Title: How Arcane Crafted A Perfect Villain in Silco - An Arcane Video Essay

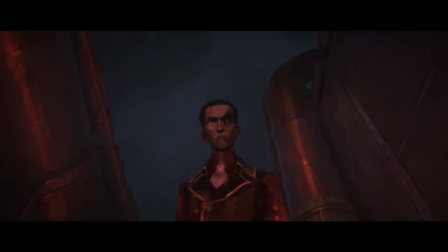0s
Oh, silko silko silko. I knew as soon as season 1 wrapped up that I wanted to analyse his character. He often ended up being the person discussed most after each episode. So, what better way to deal with those brain worms than to put it into a video?
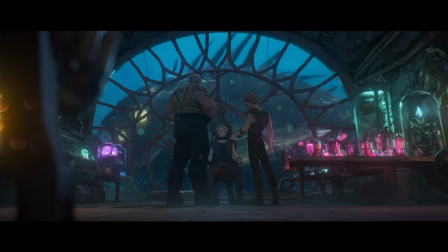13s
That certainly seems to have been my approach to Arcane so far. From the moment he appeared in the dimly lit lab at the end of episode 1,
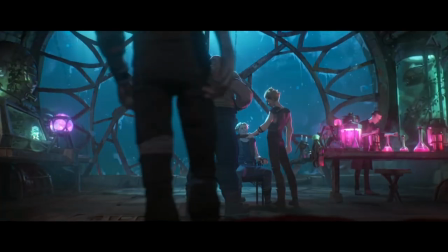20s
looking like someone who had just walked out the set of Bioshock's Rapture, I knew he was going to be an intriguing character to follow.
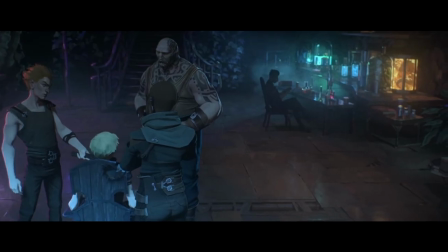26s
My A man was literally introduced in a dank, neon lit room under the sea dressed in a 1950s style fashion.
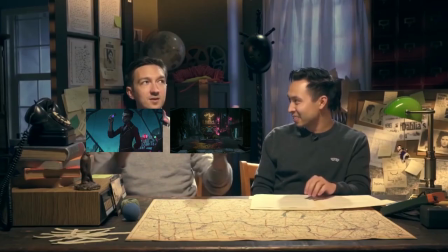33s
I couldn't not connect the two dots.
I've connected the two dots. You didn't connect shit. I've connected them.
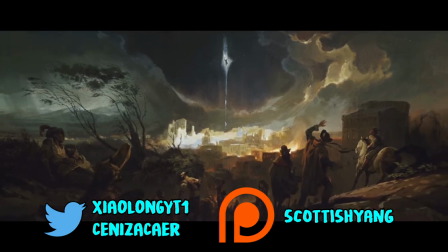38s
If you do enjoy what comes next, please subscribe and leave a little comment. Also if you haven't seen my other arcane videos you should do that too.
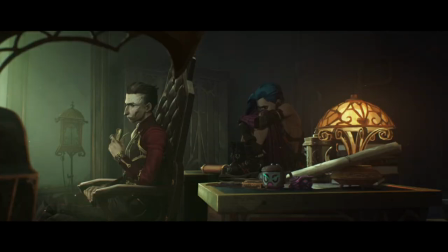44s
Talking about Silco naturally means talking about his relationship with Jinx and while I well touch on that area I'm not going
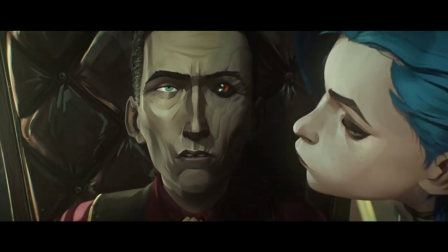50s
to go into it super deeply because there are plenty of other videos out there on that subject that cover it really well.
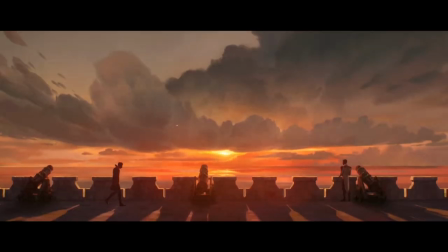56s
While there is no such thing as absolute perfection, the craftsmanship behind Silco's character came pretty damn close. Let's dive in, shall we?
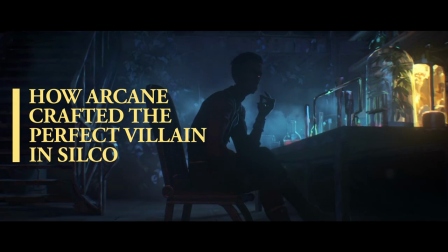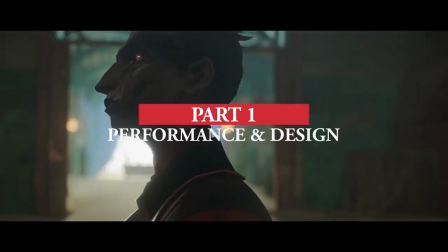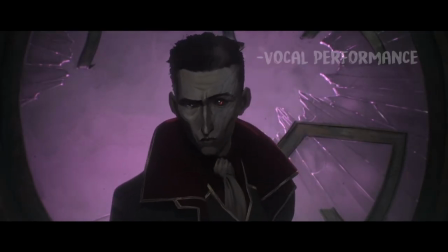75s
In animation, there are three factors that can make or break a character. Vocal performance, character design and how that character is physically animated.
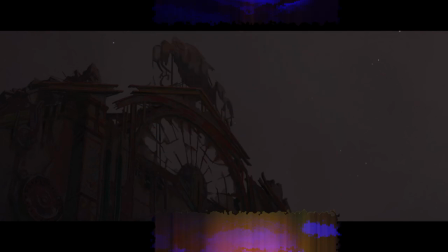84s
Silco is voiced by Jason Spazak, whose smooth, buttery voice is somehow both soothing to listen to and intimidating in the same breath. death.
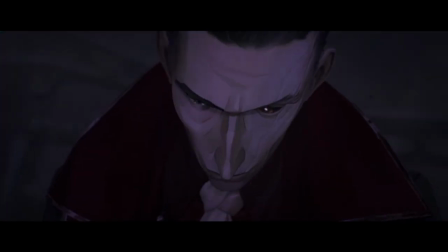91s
It's perfect casting, with Jason able to instil a sense of dread when the scene requires it,
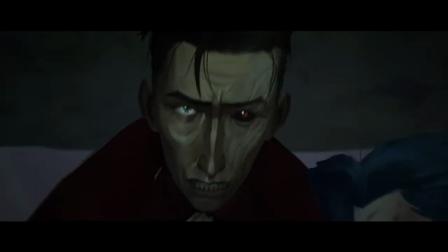96s
but also able to inject so much underlying emotion when Silco's usually calm demeanour slips.
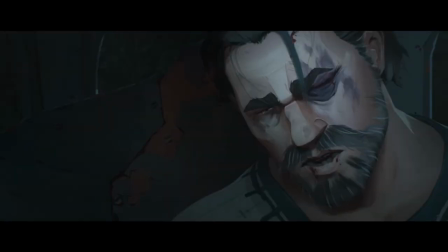101s
I've put together a selection of some of my favourite vocal performances into a little montage, and obviously major spoilers ahead.
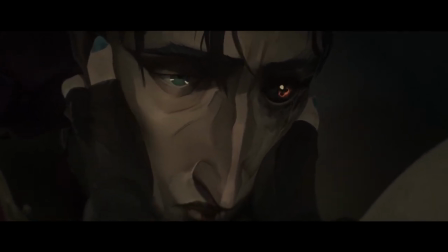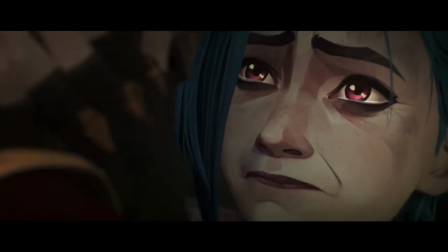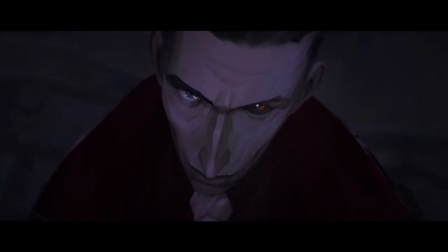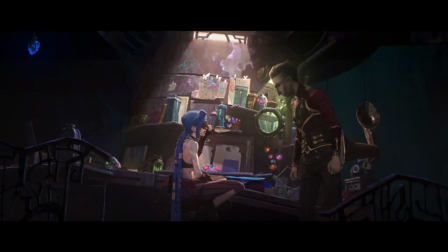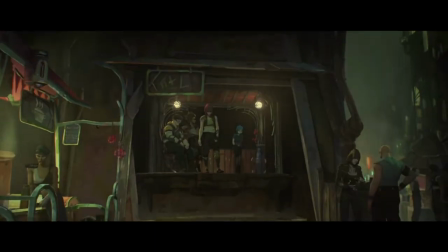130s
Part of me wishes I could wipe my brain of Arcane and experience this with fresh eyes and ears all over again.
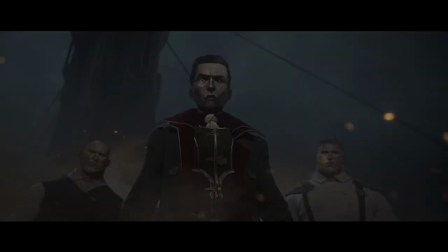135s
This performance translates into an extremely strong on-screen presence, with every bit of Silco's dialogue something you can't help but pay attention to.
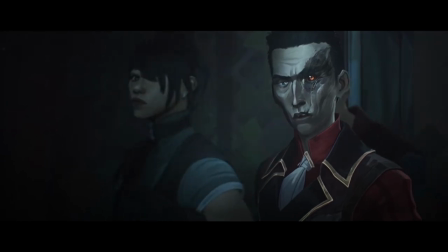143s
He chooses his words carefully at almost all times, often laced with an underlying threat.
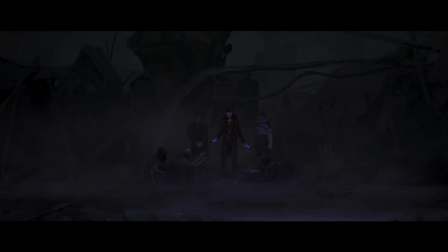148s
If Arcane was a play, Silco's the kind of character you would find your eyes drawn to even if he wasn't in the spotlight.
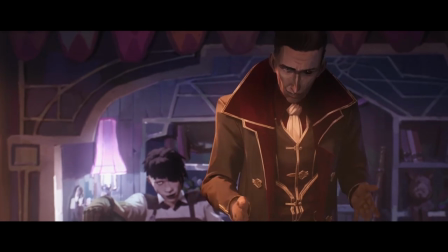154s
However, it's not just how Silco sounds that makes him an instantly memorable character, – it's his character design too.
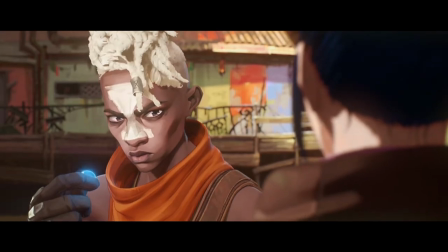160s
I could ramble on and on about how much I love the designs of so many of the characters in Arcane, but I'm trying to stay on course here.
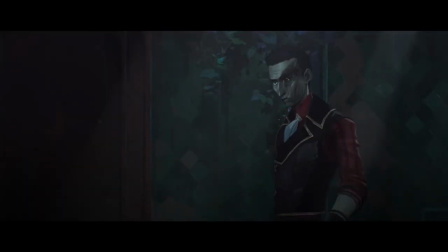167s
Silco dresses himself for success, wearing well tailored, smart clothes more akin to a citizen of Piltover,
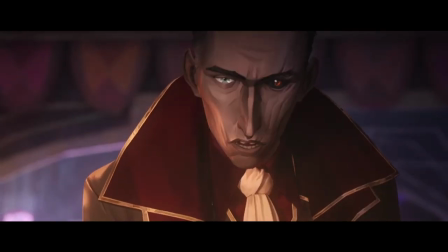172s
but with his own trademark blacks and reds, distinguishing him as a person of power and importance to the audience and to his associates,
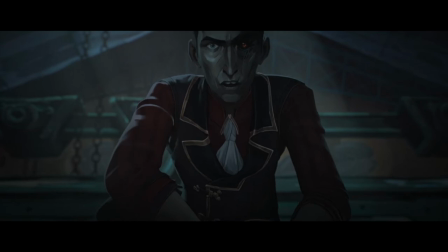179s
who all dress a little bit more ragtag. Silco's deformed face, where he was permanently scarred by the polluted waters of the Undercity is a lovely touch too.
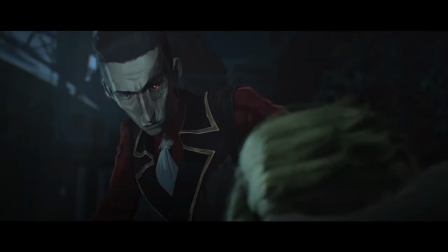187s
It's a constant reminder to the audience that yes, Silco's methods are extreme, but there is also something far,
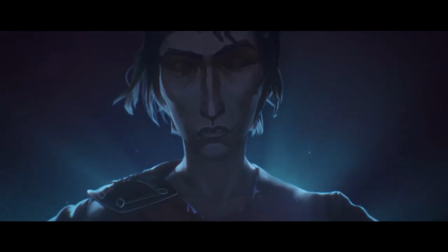193s
far wrong with the current status quo for civilians to be exposed to water so toxic that it does this to an exposed wound.
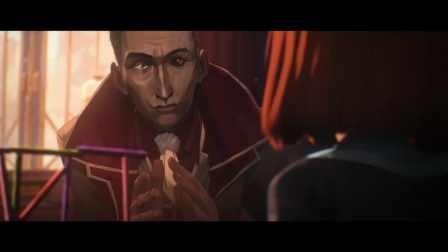200s
It's a constant reminder for Silco too, who interestingly, unlike some other antagonists,
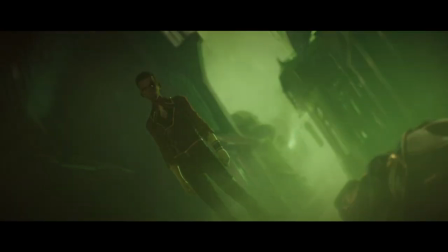205s
doesn't cover the scarring with a mask, maintaining a constant visual symbol of the significant inequality between Zon and Piltover.
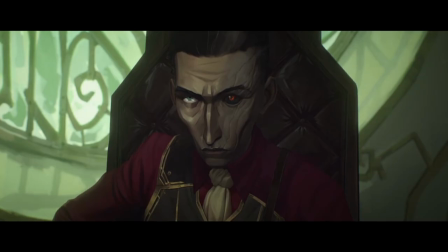212s
The most we actually see Silco cover up his scarring is with some kind of concealer, which has some excellent coverage actually, but the scarring is still visible.
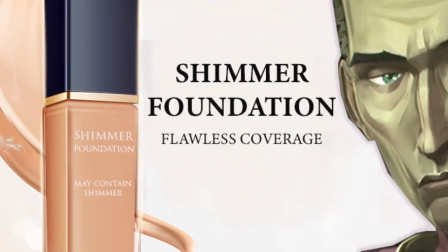221s
Silco, my guy, do you mind DMing me where you got this stuff? That is some impressive coverage for all of those imperfections.
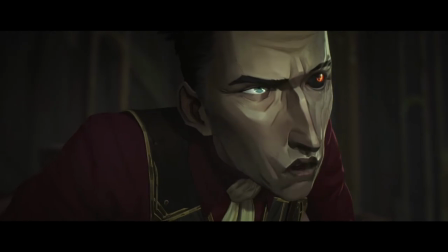228s
The final thing I want to discuss in this section is Silco's physicality, which really comes down to how he is animated by the arcane team.
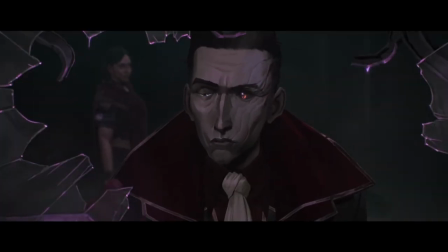236s
He's the kingpin of Zon during Act 2 and 3, so naturally he holds himself with poise and authority you would expect from a leader whilst instilling fear.
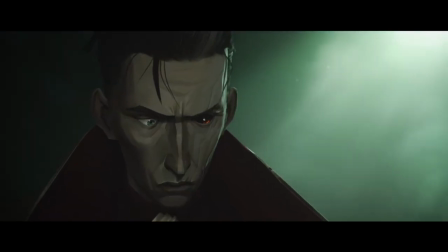244s
It's rare that this demeanour slips.